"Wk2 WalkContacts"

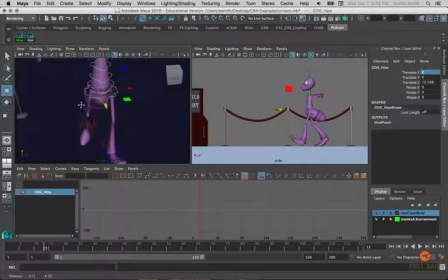[4:15]
We're going to move up to our cog, and this is where we're going to start creating our curve progression. Now the curve progression is going to be very important here. You want to keep in mind that the rotation of the hips is going to be dictated by the position of the feet.
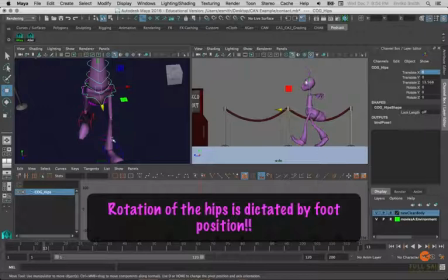[4:30]
If the left leg is forward, the left side of the hip should be forward. And because both the feet are on the ground on a contact pose, that means that the hips should be level.
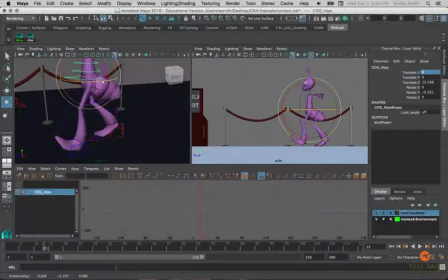[4:40]
So really the rotation that we're worried about now is going to be the rotate Y, because this leg is forward, so it's going to pull that side of the hips.
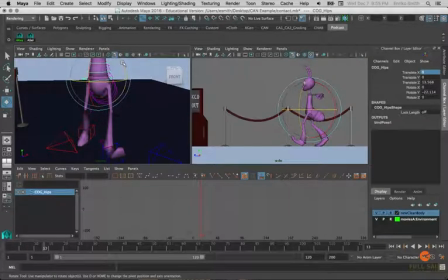[4:51]
The hips aren't going to have any kind of rotate Z. They're not going to have any rotate X on there. That can stay until final finessing when we deal with rotate X. But rotate Z is going to be 0 on contact poses. And the translate X, again,
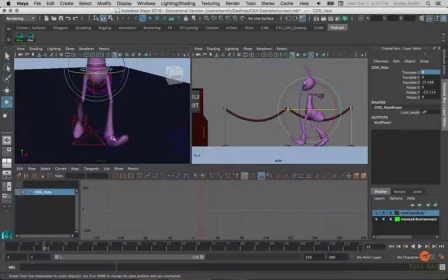[5:06]
is going to be halfway between the feet, because we want to make sure that the carriage is in balance.
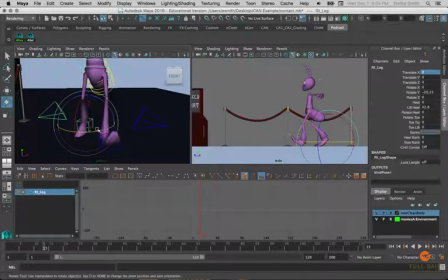[5:11]
This is also why we kept our feet equidistant in translate x. As long as the feet are equidistant in translate x, such as -2 and 2, the translate x of the cog will be 0, because that's going to be halfway between those two values.
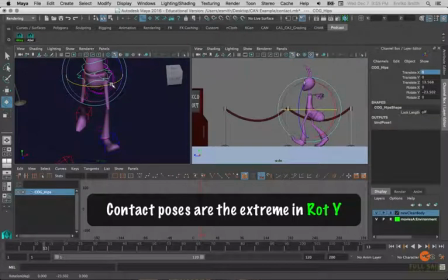[5:27]
So as we rotate our hips here and push it, don't want to push it too far. You can find about in the 20 to 30-ish area is usually good enough, but I'm going to go ahead and type in a whole number to keep things clean here.
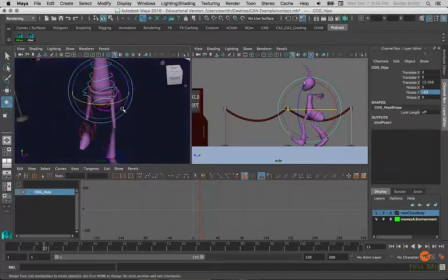[5:44]
So at -25 there.
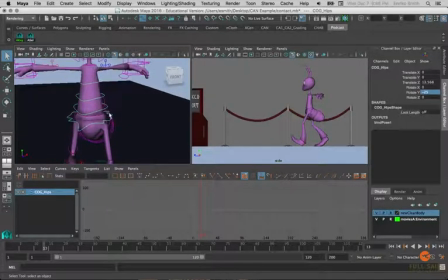[5:47]
Now I'm going to work my way up the rest of the body, keeping in mind that these three back controls will work together.
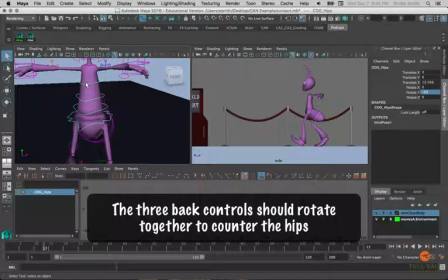[5:53]
They will rotate in the same direction, working together to counter what the hips are doing. So if the hips are rotated in Y in the negative direction, these three back controls, the torso controls, should rotate in the positive direction.
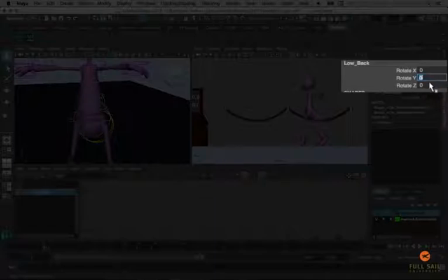[6:10]
So let's start by going at the low back here and typing in 5. And what we're going to do is gradually increase our values as we go up.
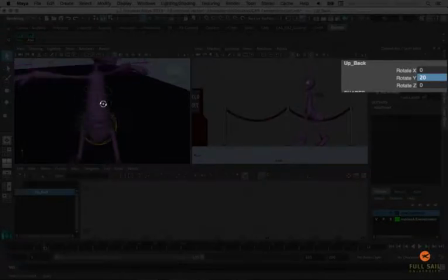[6:25]
15 and let's say 20, because what we want to have happen is for the shoulders to
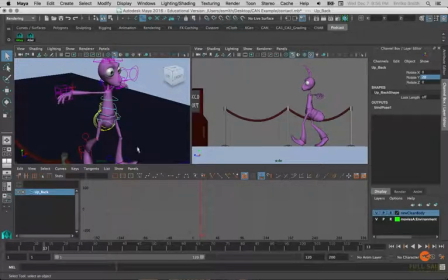[6:34]
actually rotate with the torso going with the arm swing, and the arms are going to swing opposite of the legs.
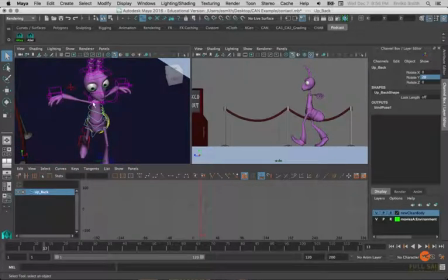[6:40]
So we want that torso, the shoulder right here, to kind of jut forward a little bit.
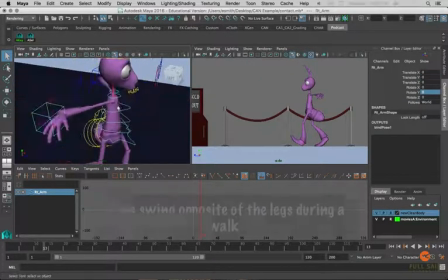[6:48]
And to show you what I mean, let's go ahead and get the arms in position.
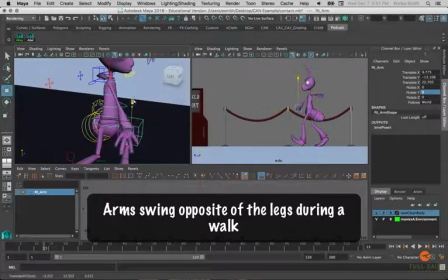[6:55]
Again, so the arms are swinging opposite of the legs. So since blue leg is forward, red arm is coming forward.
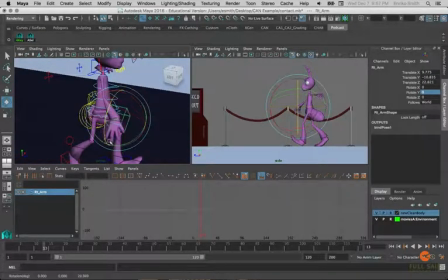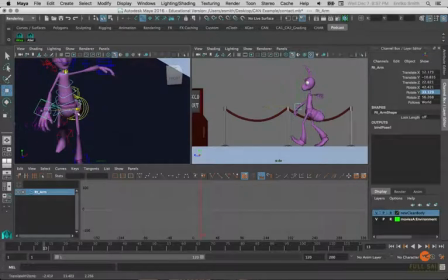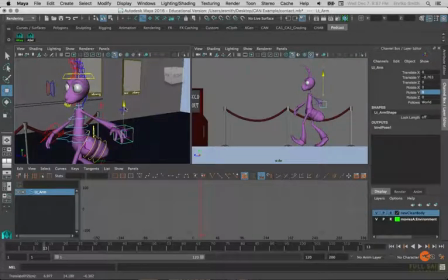[7:15]
And then this one will go back.
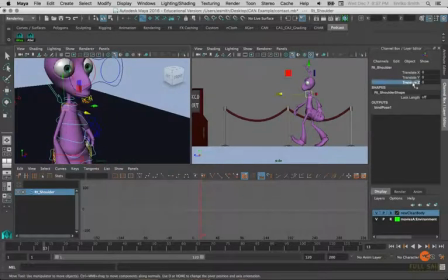[7:20]
So with that in there, now we can kind of push our actual shoulder controls forward, but we can already see that the torso is driving the shoulder forward.
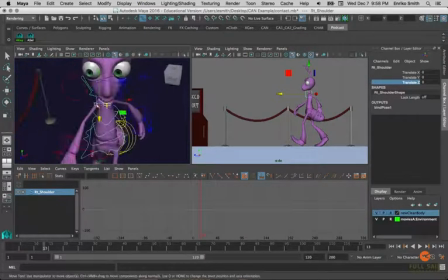[7:29]
You can see how we've rotated it. It's starting to push that shoulder forward so that it is being effectively being pulled by this arm.
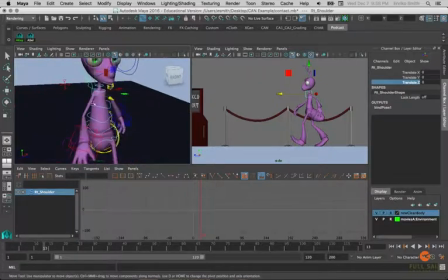[7:37]
And that's what we want to have happen, is the back controls will counter what the hips are doing, because the back controls are being influenced by the movement of the arms. I'll grab the shoulder and push it forward just a little bit like that. Back a little bit.
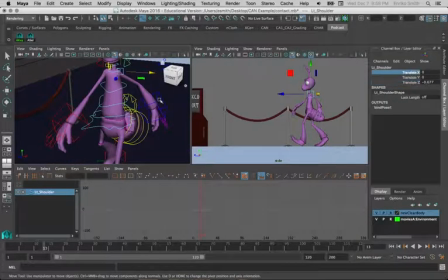[7:55]
May even want to pull it out some so it doesn't collapse inside the body.
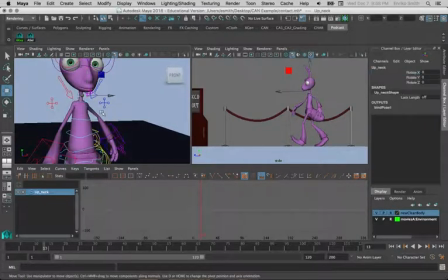[8:05]
Alright, so now let's move up to our neck. And for this, to position the head, we're going to be using the up neck control.
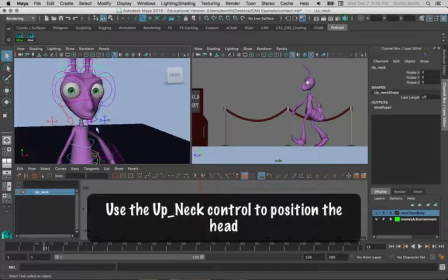[8:12]
Not going to use the low neck or the head control. The reason for that is we want to keep it centered onto one control. We don't want to use all three of them, because if something goes wrong, it's harder to track down where that something is.